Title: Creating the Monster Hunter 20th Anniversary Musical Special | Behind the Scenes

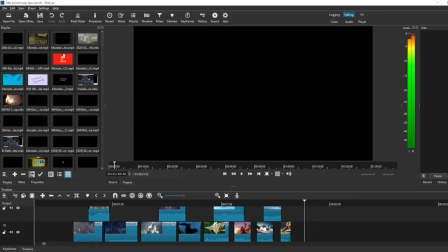8:16 Preferably, I want instances of them roaring because I think that just looks really good. And I'm going to just splice them over one another on different layers of the video editing.
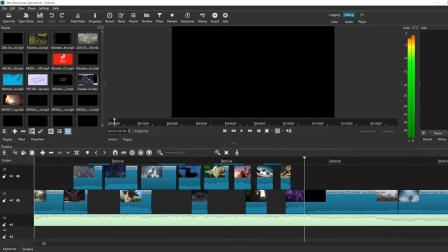8:27 Let me raise that up for you. I think that's going to look much better.
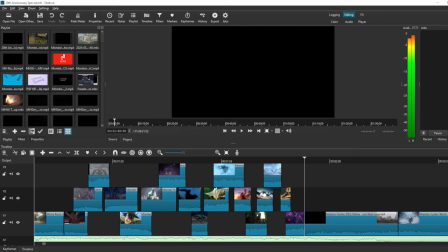8:34 Yeah. That looks much better. So have them staggered on different levels of the editing track
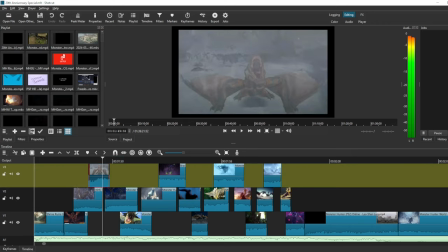8:40 with opacity built in just so that you can see them over one another. Real quick, I'm going to be talking about some stuff that I would have fixed and changed around had I had a little bit more time to work on this project. I had about 12 days to do this from top to bottom, from the inception of the music to the video editing.
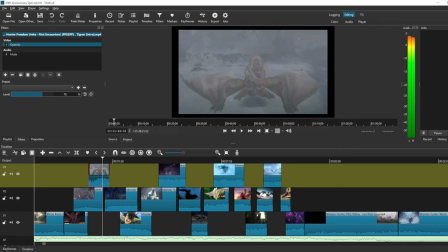9:00 Unfortunately, there's a couple of things here and there that I feel like just were underserved in the editing, and this part, I think, is a little bit one of them. Not that I don't think that the editing is really cool, but as you can just kind of tell from eyeballing things,
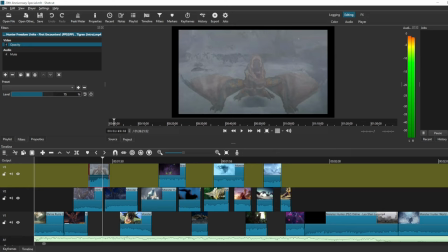9:15 the staggering of the monster parts are rather uneven. If I were to do this over again, I would have counted how much time I had in between each set, taken the amount of monsters that I had to work with, divided that evenly, and have video clips that were evenly spread out and evenly spaced.
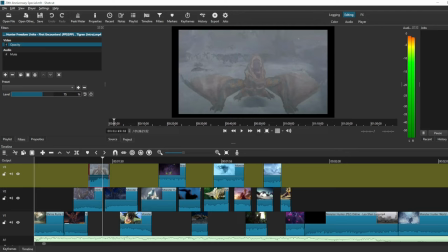9:34 Because you can tell, kind of just by looking, the staggering is very uneven.
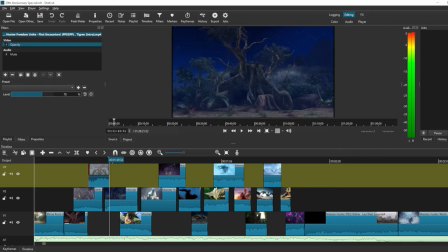9:38 So, for instance, you have, like, just kind of downtime where there will only be, like, one monster on screen.
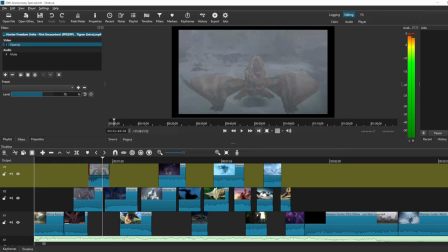9:44 So, like, Tigrex shows up. This is... how many frames does Tigrex have to himself? 6 frames he has to himself, right? And then it'll, that'll cut between Kashala and Naga Kuga right there.
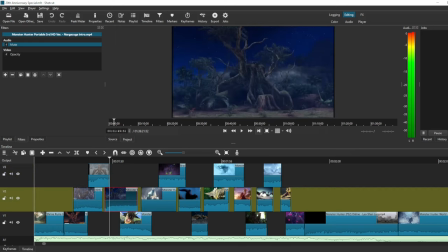9:57 Then we get to this one. We see how many frames Naga has to himself. it's like 30. So Tigris gets like 6 frames all to himself. Nargacuga gets about 30 frames all to himself. You kind of see what I'm talking about here is that there's just, if you go and you look back at it,
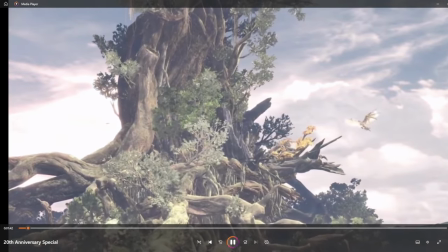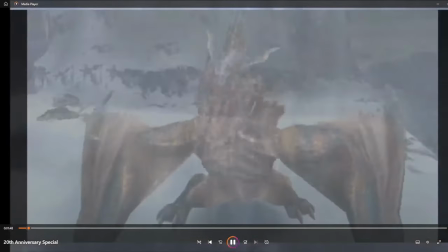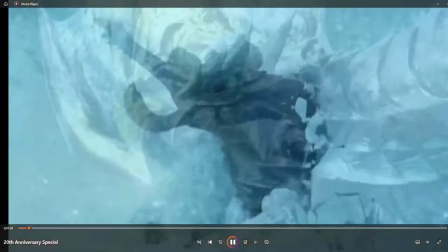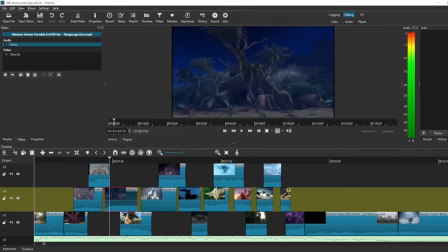10:31 you can tell there's a couple of spots in there where one monster will have just an awkward amount of time all to itself, mostly right here. I think with Nargacuga, I have too much space. I also kind of wish I didn't use this cutscene where he's so far away.
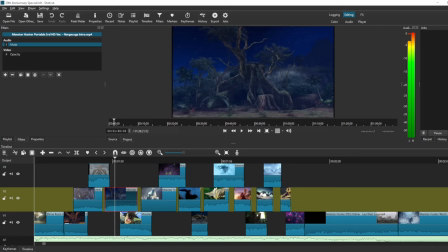10:45 So you can barely tell why he's there. I should use a different one there. But for a lot of these, like, you can see just kind of how much shorter and choppier they get towards the end there. So towards the back half, there's just a lot more movement and a lot more energy here. I specifically really love the gore one.
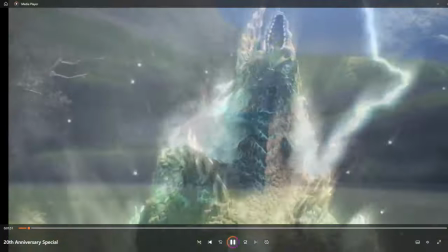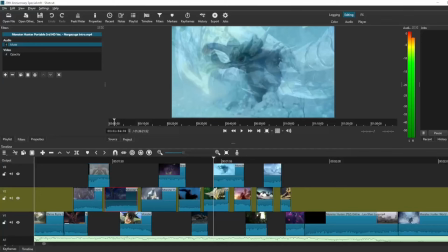11:08 I even wish I could have dragged Gore out a little bit. Just kind of like that close-up on his face with the roar and the transitions between the two other monsters. Yeah, no, I think that was like a really good instance, a really nice shot. So yeah, no, I do still ultimately love this edit, but I do think
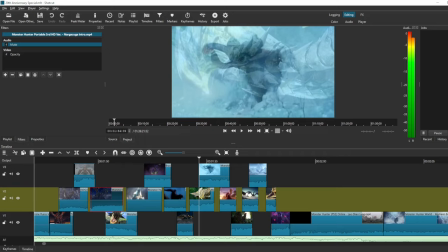11:28 an extra layer of organization would have done it really well. Then the track in of itself comes down.
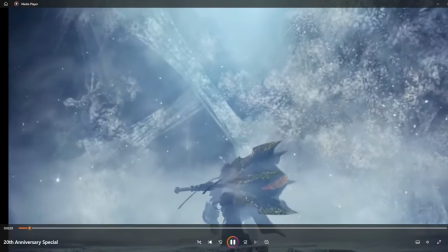11:37 So it mellows out. I do this mellow out to do kind of like these introductory lead up bits to the cutscenes for some of the big bosses.
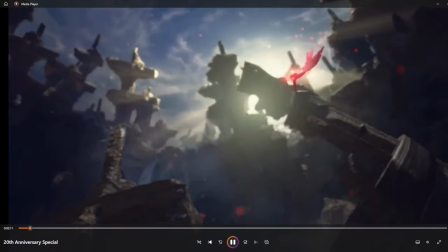11:46 So I go with Lao, go with Alatreon, go with Dire, a little bit of Geismagorm, White Fatalis.
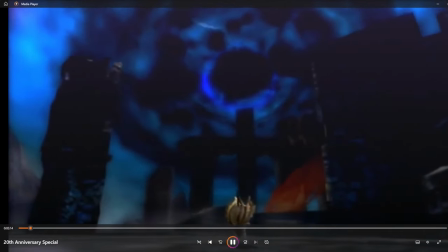11:52 Music ramps back up.
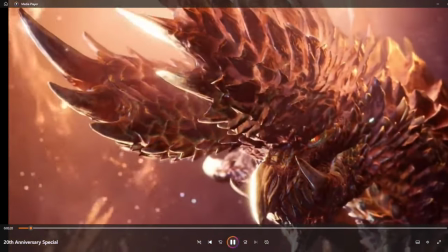11:56 Comes back to some of the biggest, baddest enemies that Monster Hunter has.
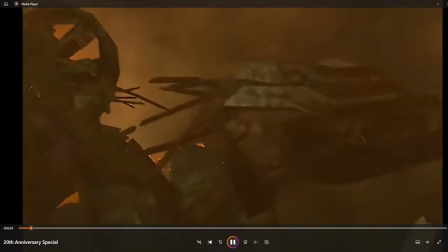12:00 A lot of the final bosses, which are just as synonymous with some of their games as the flagships of those games.
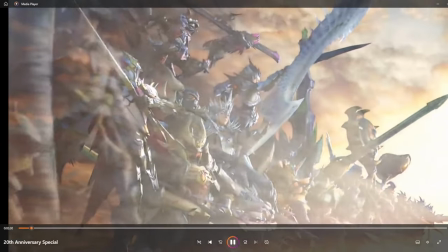12:06 And of course, you cap it off with that guy. You bring it into Monster Hunter proper.
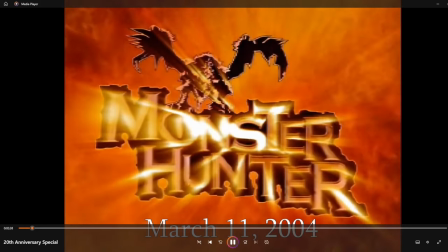12:13 Loads in into the original Monster Hunter. I felt like these dates were a cool little bit to add in.